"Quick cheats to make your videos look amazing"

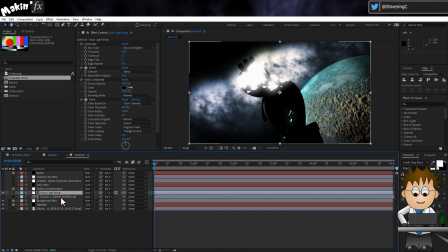[4:04]
If I now set the track matte to our foreground layer, we only have the effects being applied to the shape of the foreground. And if I turn this layer back on, you'll see we get this blurring which corresponds to the brightest parts of the image.
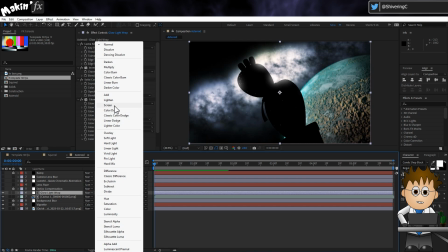[4:20]
And setting the adjustment layer back to screen, we get to see the foreground subject again.
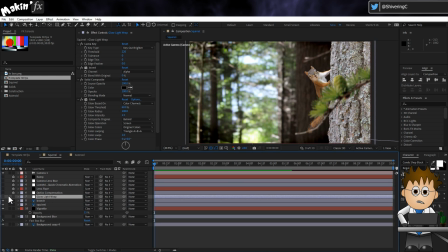[4:27]
But for our squirrel, we don't have a bright background light, so I'll just turn this layer off. The next layer is optics compensation. And this is another adjustment layer, and it has the optics compensation effect. Set to 15 with a reverse lens distortion.
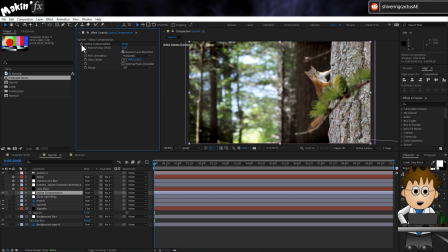[4:44]
It creates a subtle curvature which is very in vogue at the moment to simulate lens distortion in CG shots. Next up is the OG hack, lens flare.
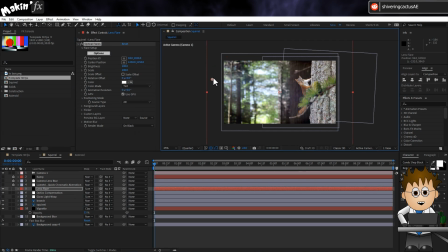[4:56]
but I'm keeping the flare center well outside the comp, so that we only get a light leak effect.
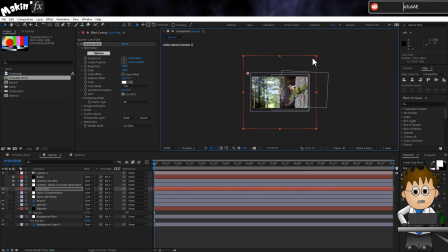[5:02]
And in the template, this is applied to a black square solid with a transfer mode set to screen.
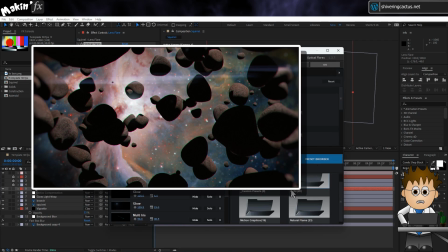[5:08]
I did that for shots like this one, where the camera is rotating, which means the light leak needs to move with its source.
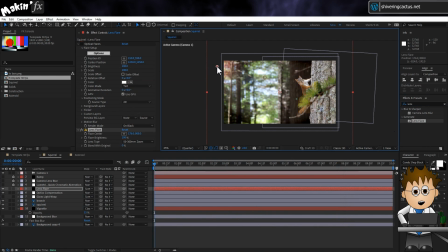[5:16]
In my videos, I'm using Video Copilot's optical flares, but for the template I've used the included lens flare, and it just helps to suggest that there's a light source just off to the side of the camera.
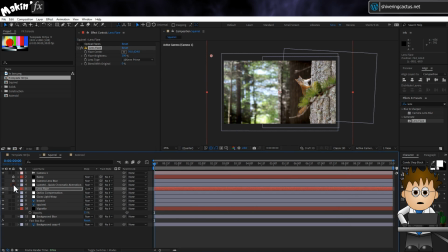[5:29]
Above this layer is another adjustment layer, and rather have loads of separate adjustment layers, I've stacked this one with several effects. The first being Lumetri color. And look at how much the shot changes when I pick a different preset from the creative section.
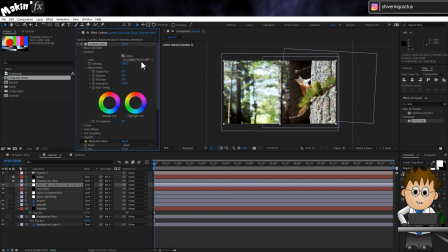[5:46]
So this will be one of those places you'll change depending on the shot you're working on, but you can see it's worth it for solving lots of problems quickly.
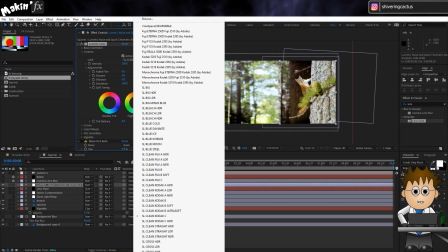[5:55]
What I love about Lumetri color is how much it takes the guesswork out of crushing the blacks with curves.
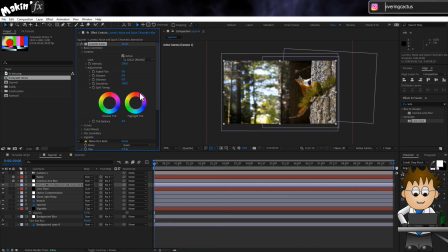[6:01]
These presets get me 99% of the way there, and if it's too strong, I can just adjust the intensity. The second effect on this layer is a tip I got from School of Motion, and their tip was about using Noise HLS Auto to add grain.
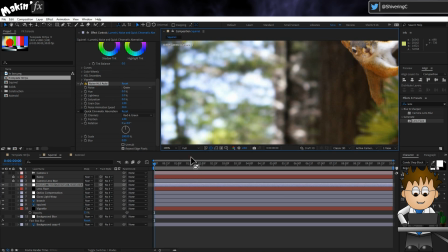[6:17]
It's really hard to show in a still or even moving image, but it's mimicking the sort of noise you get from recording on an actual camera. And as School of Motion point out, the render times with this effect are much smaller than the included grain effects.
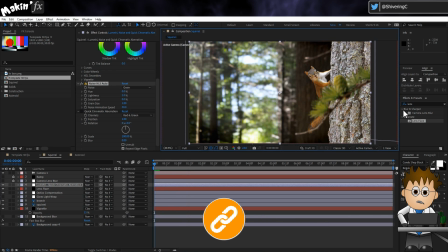[6:33]
Finally for here, we have Plugin Everything's free, quick chromatic aberration.
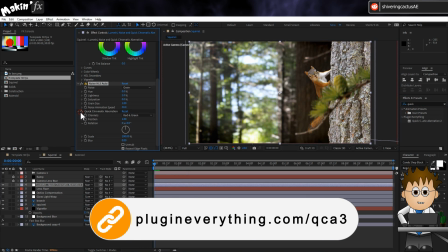[6:38]
Like lens flares in the 90s and light rays in the aughts, chromatic aberration is one of those very trendy,
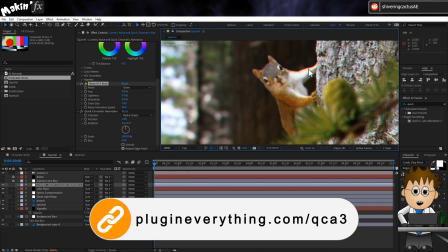[6:44]
overused effects designed to mimic the result of a camera's colour sensors not lining up properly.
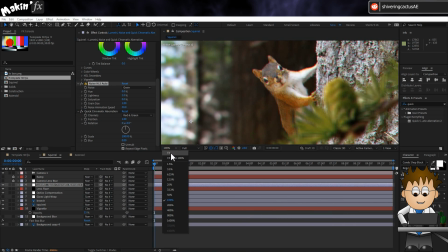[6:50]
When used subtly though, like here, with a 1 pixel difference, it works quite well.
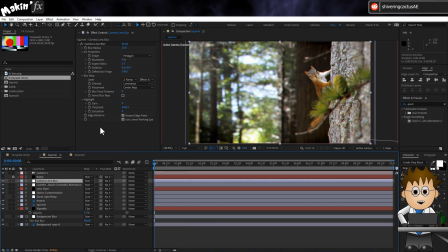[6:58]
Next up is the second tip from School of Motion, camera lens blur, and the blur is controlled through a gradient ramp.
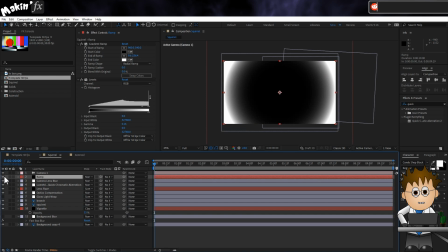[7:05]
The blur will only be applied to the white parts of the gradient, which has a levels effect to make the gradient more extreme.
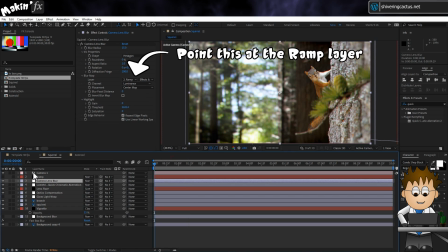[7:14]
If you do copy these layers into your own comp, make sure to repoint the blur map to the gradient ramp layer.
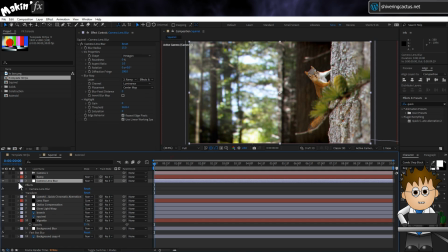[7:20]
And you can see the result. If it's too strong, you can either drop the opacity of the adjustment layer or alter the blur radius.
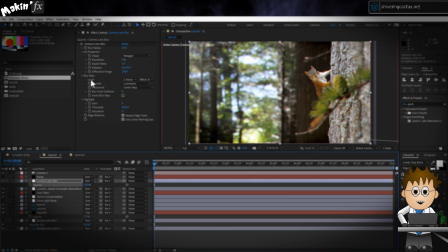[7:28]
Like I said at the start, this After Effects project is not a you must use all these elements type of template.
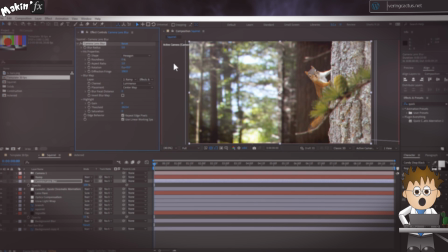[7:34]
It's intended to save you time and help elevate your shots without having to remember all the different ways you can do so.
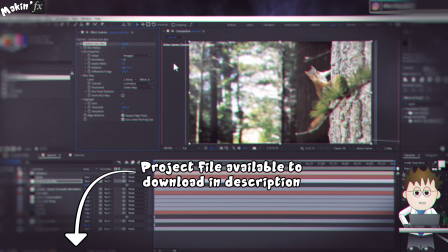[7:40]
If you have any other useful hacks or want to show off how you've used this, please post in the comments below, especially if this has helped you.